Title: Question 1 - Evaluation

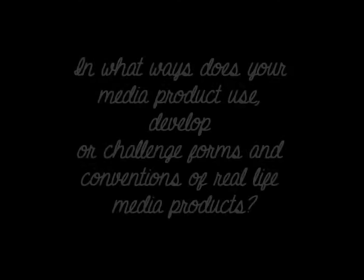We have both conformed and subverted the romance codes and conventions with our trailer Vanity,
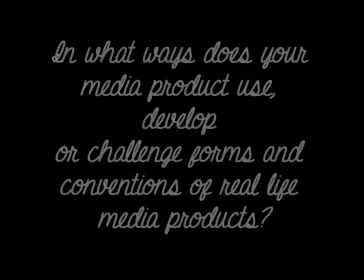as the male character being From my research into codes and conventions of romance trailers, they start straight away with action, or it starts with music to set the tone of the trailer, followed by the action.
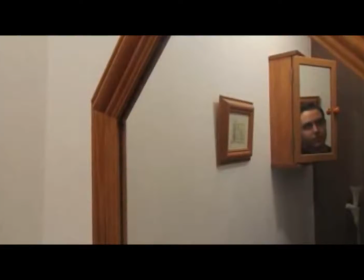The production logo is seen at the beginning of the trailer, making the audience aware of what type of film they're going to watch, either a blockbuster or a niche.
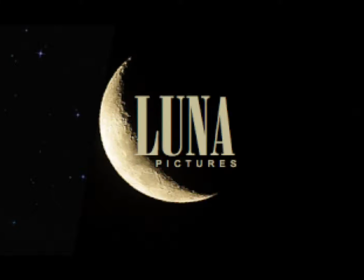We wanted to make sure the logo suited our romance genre, so we included the moon as it was seen as romantic.
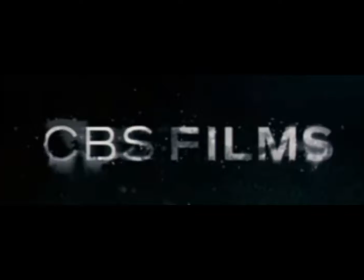With horror films, for example, the logo is edited slightly to show that it is horror, but with romance films this is not the case.
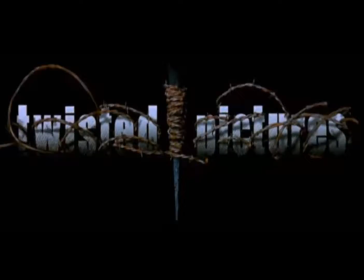We followed this code convention for romance films.
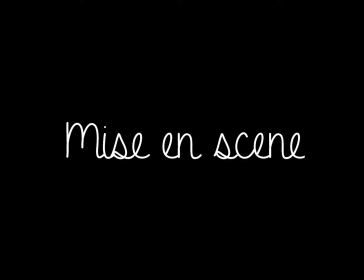For mise en scène, we looked at films that had similar characters to us in age, such as Paper Towns.
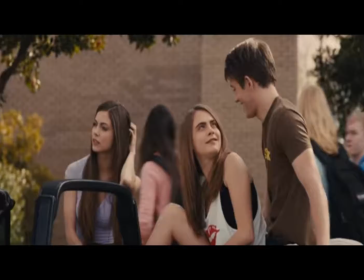We conformed to codes and conventions of romance films by including a heterosexual couple aged around 18.
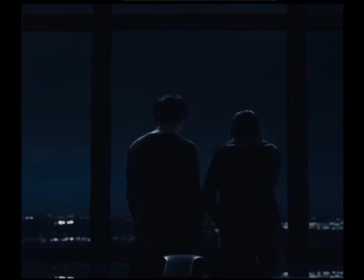However, the element we found most tricky was finding an example of a film that had a similar plot to our own, because these were mostly horrors that included mirrors.
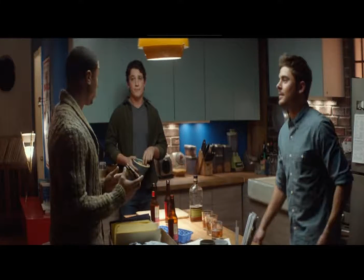This meant we had to think of locations typically seen in romance films, such as kitchens and living rooms, paired with open spaces or forests.
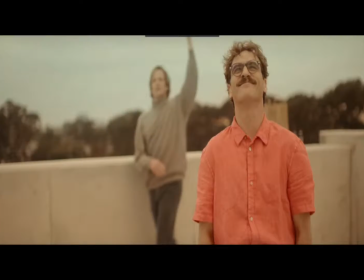The colour palette we took inspiration was from Her. This film included lots of sunset colours, such as reds, oranges and pinks, which we tried to portray in our film,
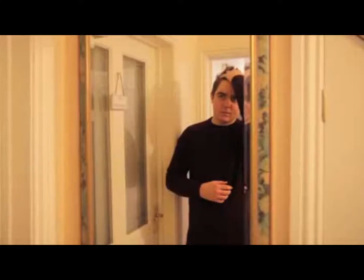showing the romance element as well as lightheartedness.
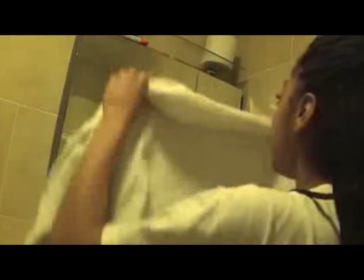With props, we subverted the codes and conventions due to portraying mirrors in a negative way.
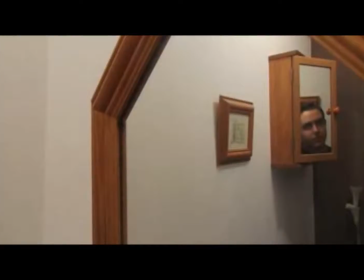Typically, we see mirrors used to show vanity, but this is shown in a good way, whereas our film shows the negative side to this. In cinematography, we researched many trailer openings,
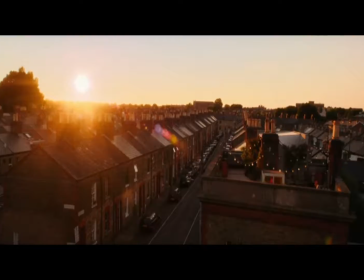and we found that they open with an establishing shot to set the scene of the location, or a shot of one of the main characters, which is typically a close-up.
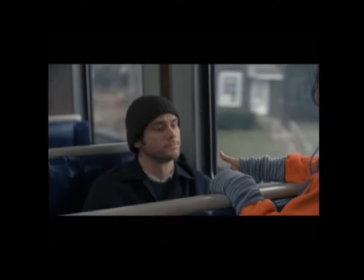An example of this would be Eternal Sunshine of the Spotless Mind. We try to vary the shots we use within our media products by using close-ups,
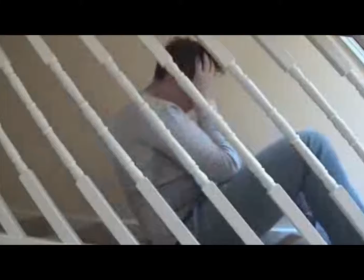medium and long shots, with a Dutch tilt included to show the confusion Zach was feeling.
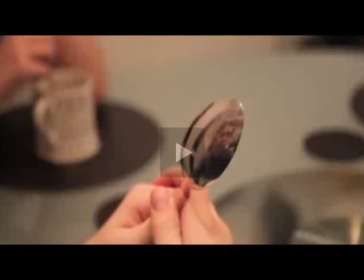One shot our group is particularly proud of is the close-up of the spoon with Zach looking at his reflection. We felt this was an innovative way to show that love he has for himself. With sound, we followed the convention we found in other romance trailers of the film, of sound starting slowly, then building up with the editing pace of the trailer.
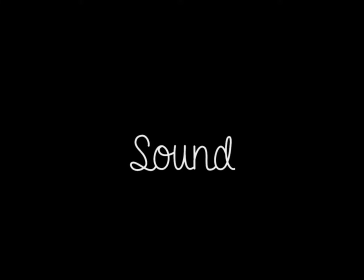We did this by having the same track but gradually building throughout the trailer in order to show the disarray that Zach has caused. We also used voiceover to show the narrative more clearly. An example of this used in other trailers would be Dear John. We wanted to use this as we thought the plot would be confusing for an audience, perhaps, so a voiceover from the character of Zach showing how he felt would clear things up.
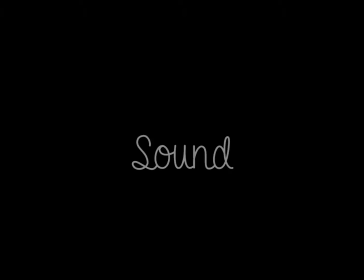For our poster, we studied many different genres of poster to get a general feel of the placement of the text included,
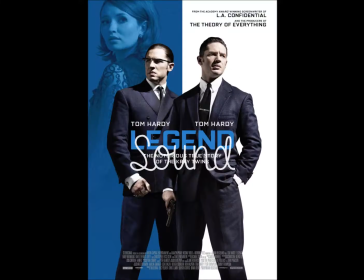for example the title and the tagline,
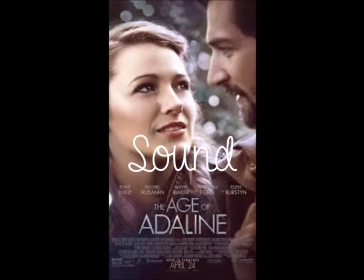as well as specifically studying romance genre posters to get a feel of the specific codes and conventions with the placement of the text and the
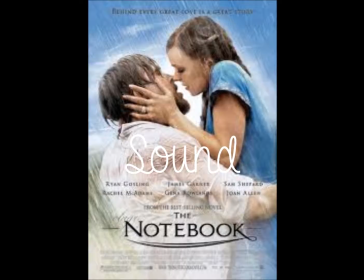images we included. All posters we found focused on the main character or the characters in the film to give a clear sense of what the film would be about.
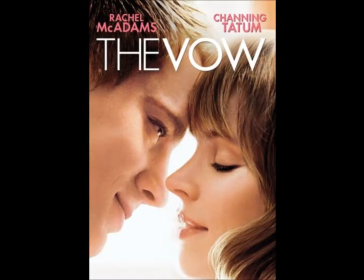The title was in the lower third or the centre of the poster,
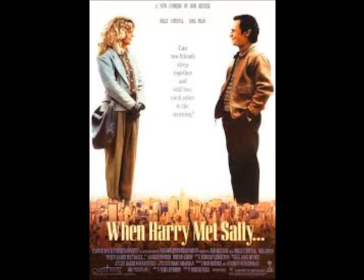and the tagline was either below the title or at the top of the poster without any writing in between.
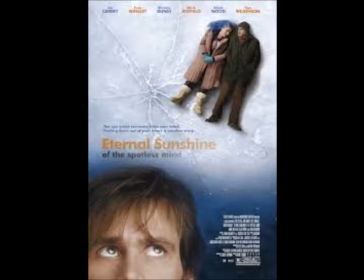For our first draft of the poster, we used the poster of Eternal Sunshine of the Spotless Mind for inspiration. We liked that it focused on the main character in the lower third but had a smaller image of the two characters at the top to show the love interest.
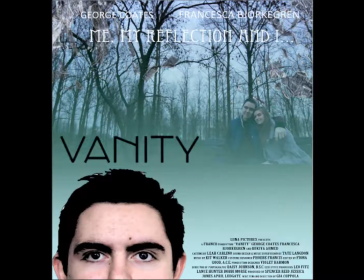However, after getting feedback on this first draft, we realised it didn't connote the desired meaning of romance of our genre, instead thriller used due to the colour used of blue and the bare trees.
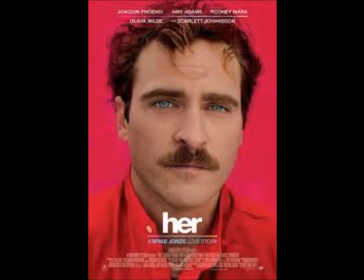The second draft, however, we took inspiration from the film Her. This is because it was clear straight away who the main character was and also the colour scheme that was featured in the film.
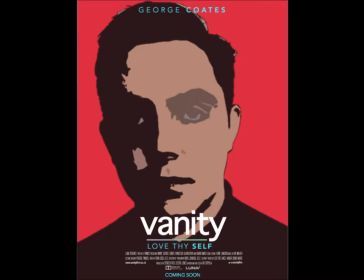We placed the majority of the text in the lower third of the poster to not distract the audience from the main image. Following these codes and conventions, I feel the poster was successful in showing the romance genre and showing the appropriate information in a simple way.